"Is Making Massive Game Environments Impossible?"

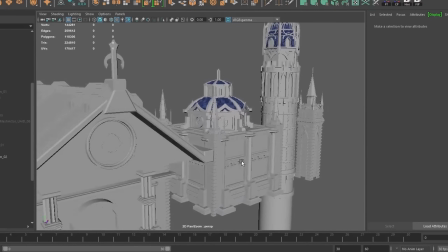(4:09)
The walls, bridge, buildings, and stairs were all made to be placed multiple times around the scene and snapped together to easily create variation where possible.
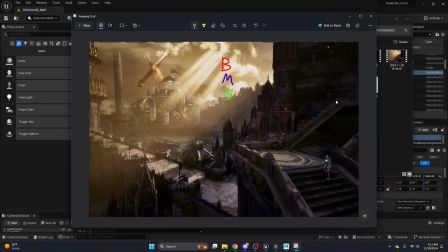(4:17)
It's important to emphasize the idea of big, medium, and small forms in your scene. Big being the buildings and giant sword here, medium are the steps and architectural accents, and small stuff is like pots, banners, and small surface detail.
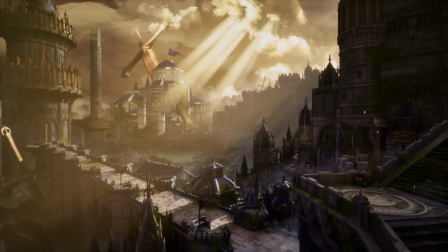(4:31)
Having too many large forms and little to no small or medium forms can make scale impossible,
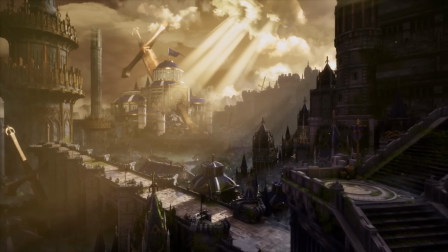(4:36)
and having too many small forms makes the area look too noisy and repetitive, so you want to strike a good balance between the three,
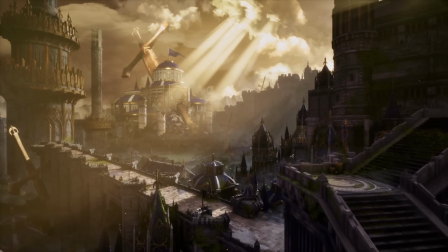(4:41)
which is usually more small than medium and more medium than big.
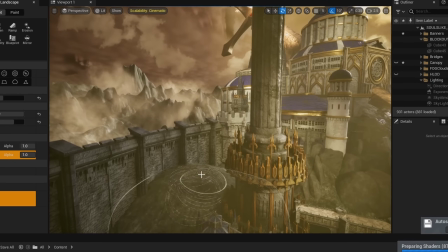(4:46)
I used the Unreal Landscape sculpting tools here to lay out the ground and build up some mountains in the distance. These didn't need to be super detailed, so I didn't use any height maps or anything too complicated for this.
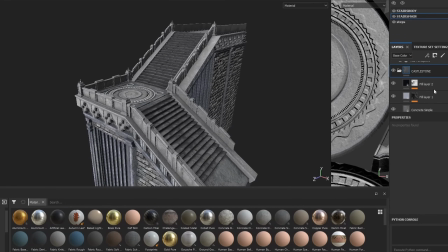(4:59)
I used Substance Painter and Clip Studio for all my texturing on this project.
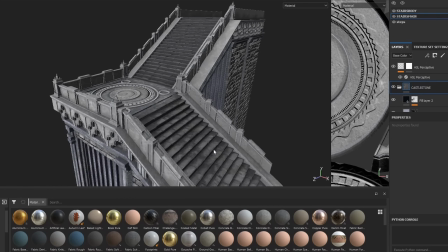(5:04)
I started by creating a base stone texture since I knew the bulk of assets would need to use a similar material.
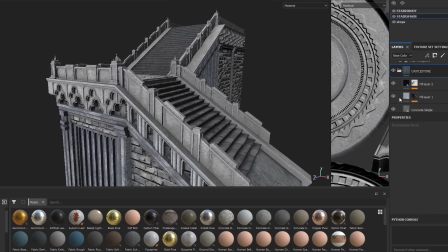(5:09)
I made sure not to make the textures too noisy since I knew there would be so much visible in one shot. You don't want to distract from the intended focal points in the scene. You don't want people's eyes to be drawn to like the floor over a giant palace with the sword sticking through it in the background.
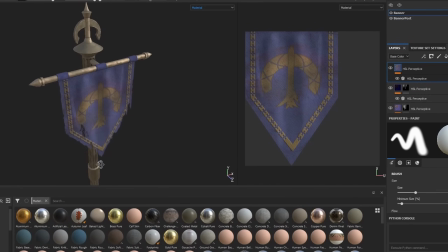(5:22)
So most of my materials ended up pretty low contrast and I kept my normal map intensity fairly low.
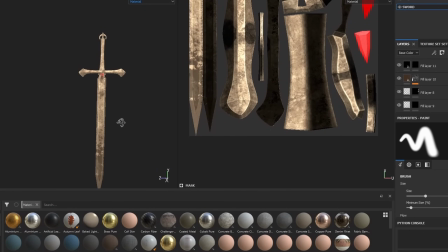(5:29)
Since things are mostly distant in this scene, I didn't have to go with super high resolution textures,
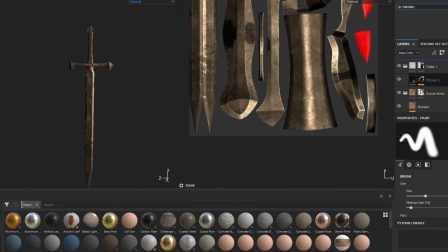(5:33)
and I knew that the atmospheric fog and lighting would obfuscate really fine details in my textures,
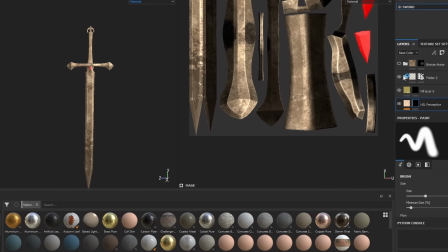(5:38)
so this let me get a lot of work done pretty quickly, and it saved a ton on performance. I feel like shortcuts like that should be taken wherever possible.
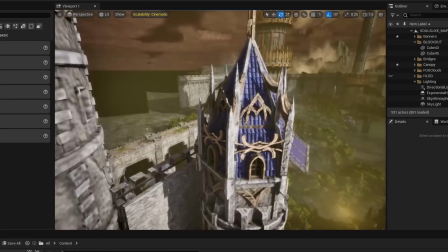(5:46)
Large projects like this have their own sets of problems to solve, so whenever you can do something faster for no decrease in quality in the final result, I say go for it.
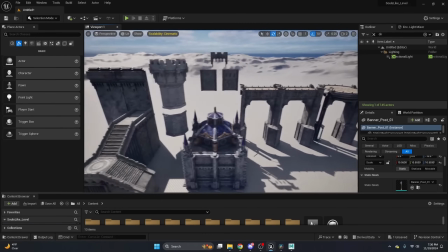(5:54)
The material setup in Unreal here was pretty simple. I didn't do anything too complicated.
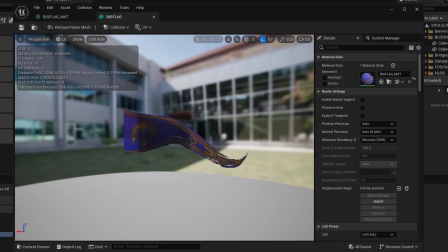(6:00)
I did make a material that adds a waving effect to the giant banner on the main palace in the background in order to add some more motion to the scene.
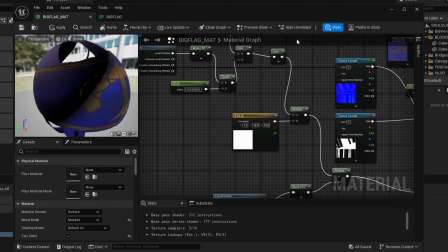(6:07)
Basically, it just moves the vertices on the flag using a sine node over time, and I mask out the leftmost vertices so the part of the flag that's connected to the pole doesn't move. It's a pretty bare bones method of getting a waving flag in there, but it's a simpler and faster way than setting up a cloth simulation, and for my purposes here, it does the job fine.
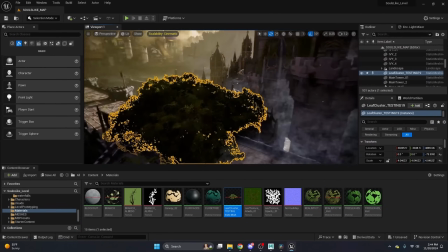(6:26)
The tree canopy and the ivy are the only two vegetation assets I had to make for this project.
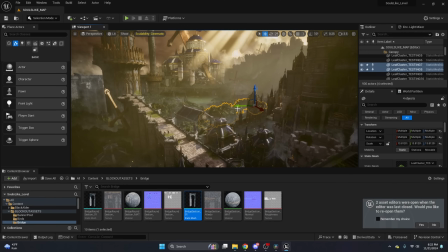(6:32)
The tree canopy in particular helped me cover a lot of ground and create good layering in the distance.
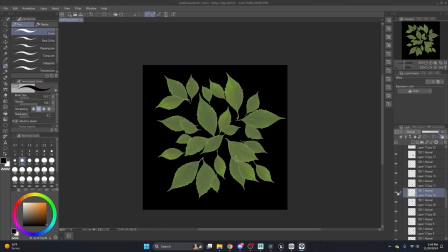(6:37)
It's just made with simple leaf cards, with an alpha mask and texture laid out in Clip Studio, and I added a few hue shift nodes to edit the leaf color and saturation in Engine.
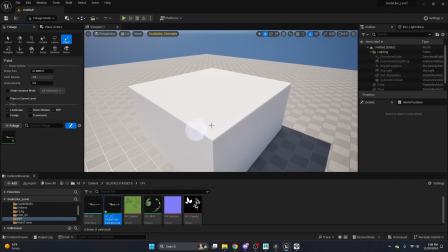(6:46)
I also made a basic ivy asset just to scatter around on closer objects and make things look a bit more overgrown, like they've been sitting like this for a while. Then I just used the foliage brush to paint out the areas that I wanted.
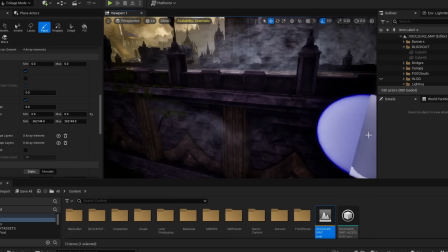(6:58)
Oh, and something to look out for, if you find yourself painting foliage in Unreal on your own meshes and it doesn't let you paint in certain areas,
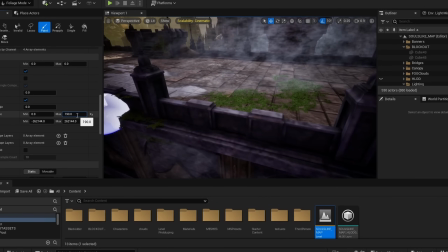(7:06)
stuff like vertical faces, it's probably due to this ground slope angle max setting here. At 0, it'll only let you paint on top flat surfaces of your mesh, stuff like up on the Z axis pretty much.
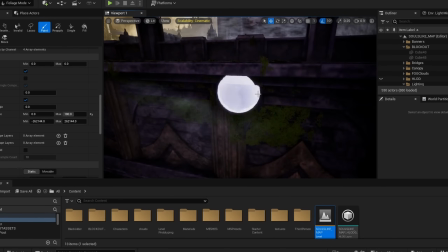(7:17)
But if you increase that, then you can paint stuff on the vertical faces again.
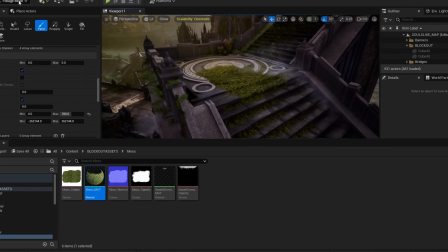(7:21)
Next, I set up some decals to add some variation on repeating areas like the larger walls or the walkway on the bridge.
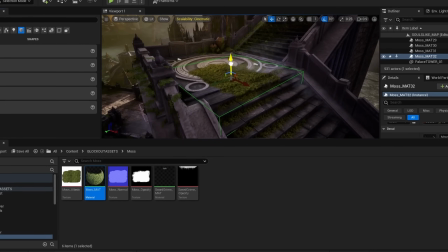(7:27)
Pretty much anywhere there's a large area of a repeating texture. While it looks fine on its own, it'd be so much better if you add points of visual interest and points of visual rest.
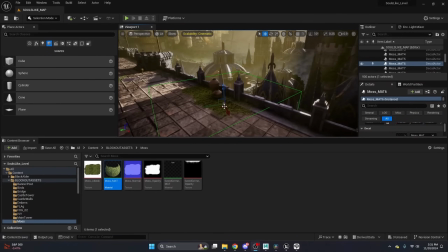(7:36)
The two main decals that I used here were the moss and the puddles. The moss was just a high resolution image of moss that I edited to have softer edges with an alpha mask and lower contrast so it fits my scene correctly.
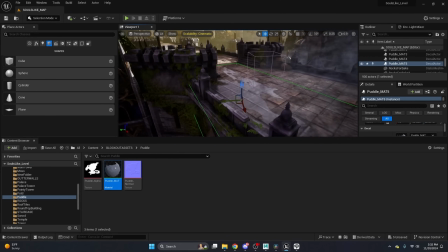(7:46)
The puddle is just an alpha mask with a roughness value near 0. Decals are super versatile and easy to use.
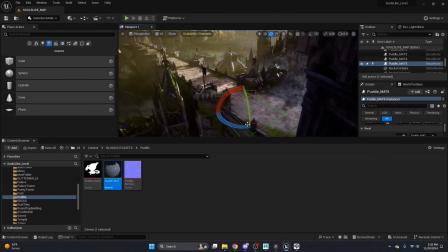(7:53)
They add a lot to a scene for very little work to set them up.
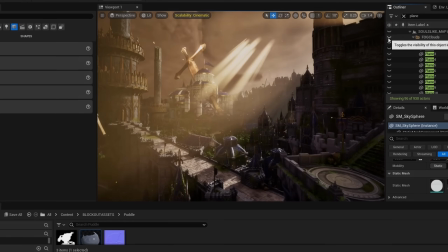(8:02)
The sky and lighting were in constant flux during this project. I generally knew what I wanted, but it took a lot of iterating to get it how I liked.
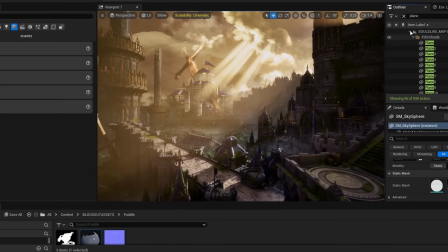(8:09)
I got the initial overcast look of the clouds by messing with the volumetric cloud settings.
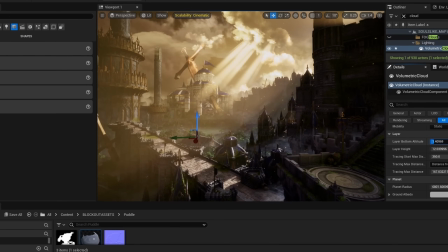(8:14)
Then I added some accent cloud cards to build out the sky's composition exactly how I wanted it.